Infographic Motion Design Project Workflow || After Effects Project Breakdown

Hey guys, welcome to Proud Animator. In this video,
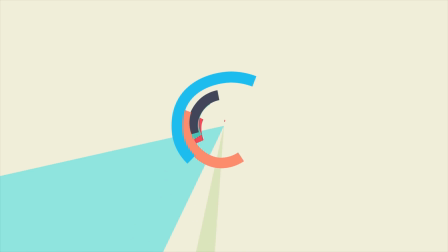I am going to show you guys the step by step breakdown of how I created this infographics graph animation project from beginning to the end.
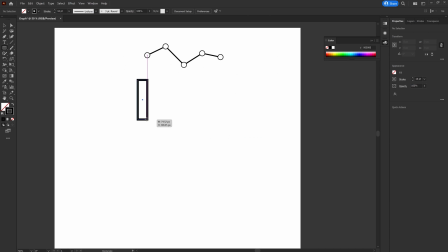At the very beginning of this project, I first decided the main elements I would need for the animation.
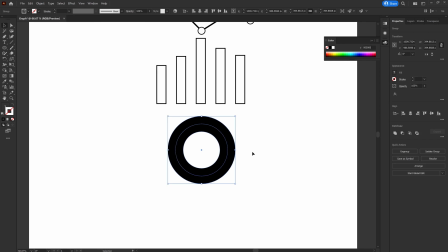So in this case, it's a line graph, then a part chart and then a pie chart.
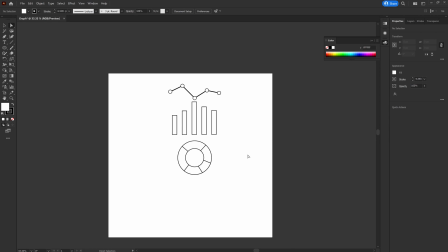Once I am finalized with the main elements, I planned the in-between motion and how the elements are going to morph.
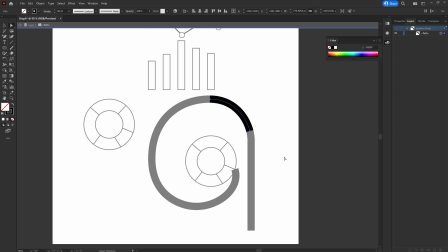In this process, I did some rough sketch to explore the various options and then jumped on to Illustrator to check out how it is looking visually.
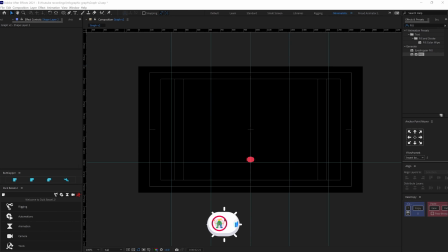I also did some rough animation in After Effects to check out the motion and to get the feel of the overall animation. So after everything was decided, I tried out different colors.
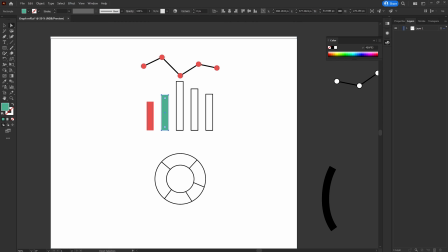For color selection process, I took some references from Adobe Color and Pinterest. So right now I'm all set to get started with the animation.
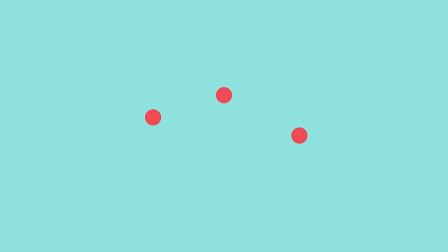So the animation starts with a circle shape then zooms out and splits into multiple circles to form a line graph. Then the graph fluctuates and bounces off to form a bar chart.
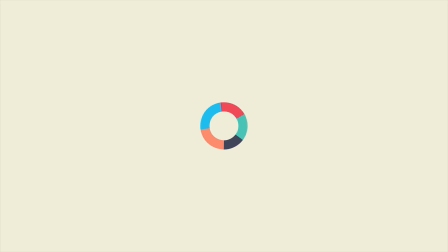Then the bar chart elements flies off to form a pie chart and then converts into a spiral pie chart.
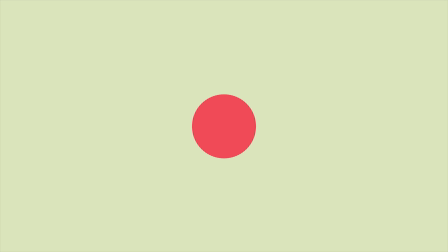Then everything gets back to a circle again to match the first frame and this makes the animation a perfect loop.
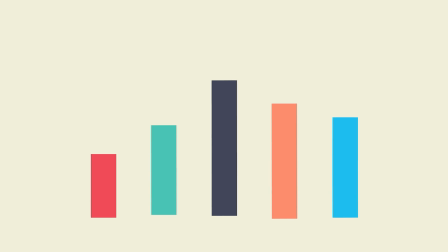So this is the overall idea of this animation project. Now let's jump into After Effects.
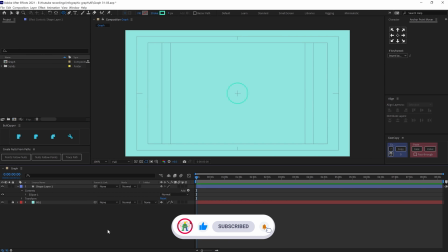In After Effects, I started with the initial circle animation. So I took a circle shape and added some scale and position animation.
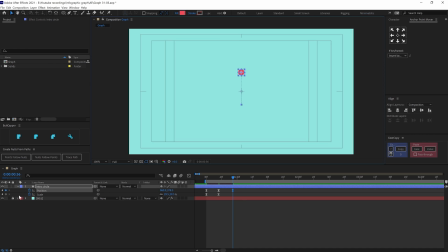Then tracked the shape upward,
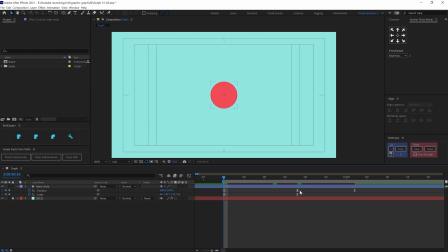scaling down the shape even more. so this is giving a feeling like the ship is moving far away from the camera for the motion graph in this part I gave some ease at the start of the motion to add a slow start then converted the in between keyframes
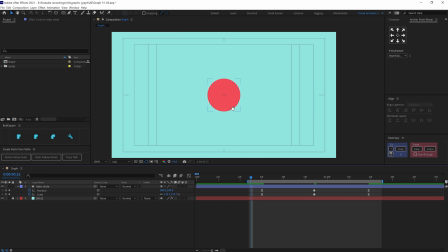into roving keyframe to make the motion continuous and smooth and then added a hard ease on the third set of keyframes then I moved on with the circle splits for the circle split I duplicate the shape two
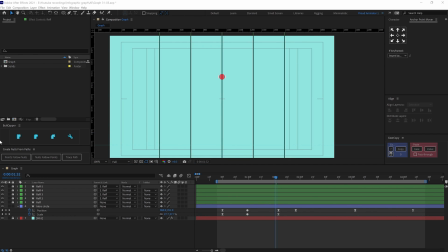times and then moved the shape away from the main circle then again duplicate the shapes
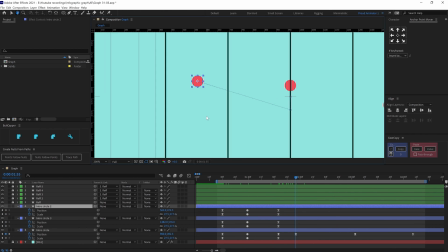and move them away even further note that in this process I took references
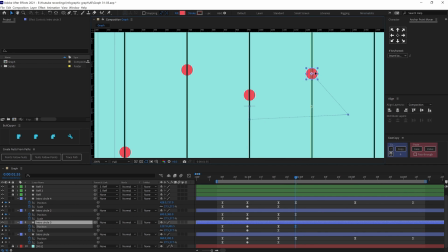of your line strokes to make the splits at equidistance for the
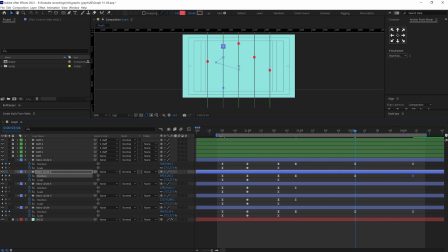graphs I gave some ease at the end of each of the motion for a subtle stop now
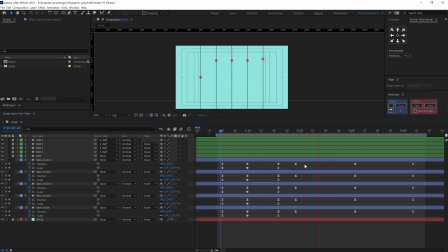after the split animation I trimmed the layers to add match
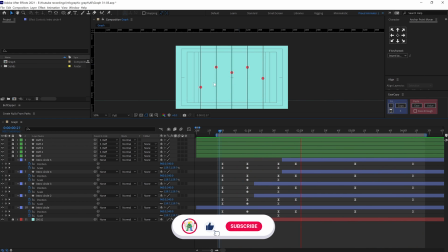cut after all the points are sprayed out i added a stroke with the help
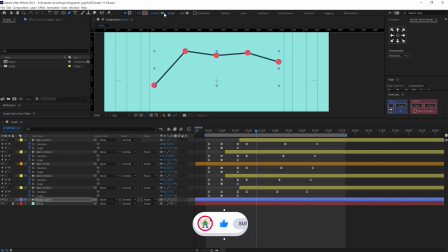of paint tool to form a line graph after that the graph is fluctuating
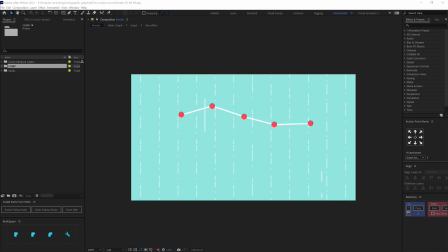if you are wondering how this stroke path is moving along the circle so
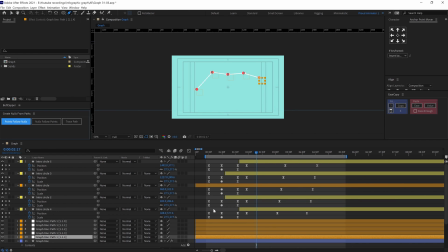here i actually used null from path script so it's an inbuilt
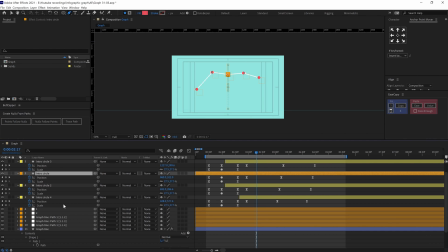script in after effects you can find it under windows so to use it create a stroke and then select path under stroke and then click on
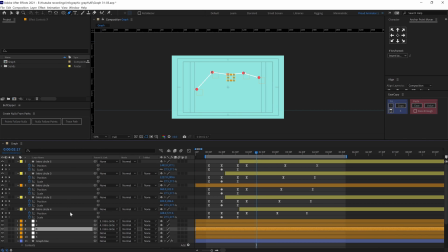points follow null now you can see that some null layers are created in the place of the path vertex and if you move the null it is going to change the path so you can parent this null to any other ship
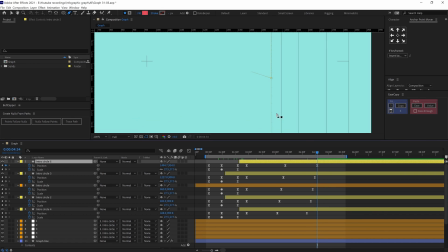and the path is going to follow that particular ship so here I parented
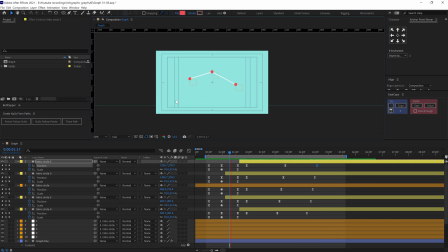the null layers with the circle and the path is following the circles so
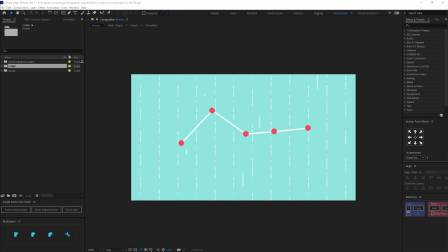after the graph formation the graph is fluctuating i added some anticipation
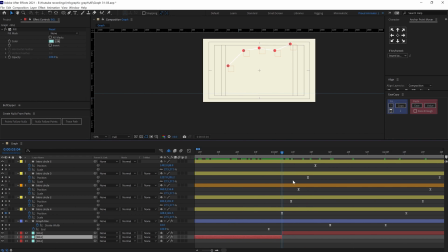for a fall so i pulled the circle up and then added a free fall animation in anticipation i added a
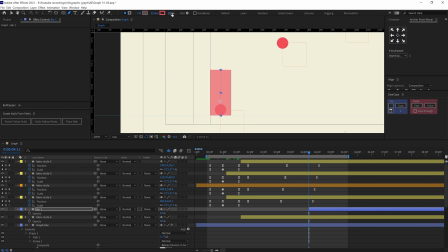long ease at the end and in the free fall i decrease the ease at the end so that it hits the ground at a very high speed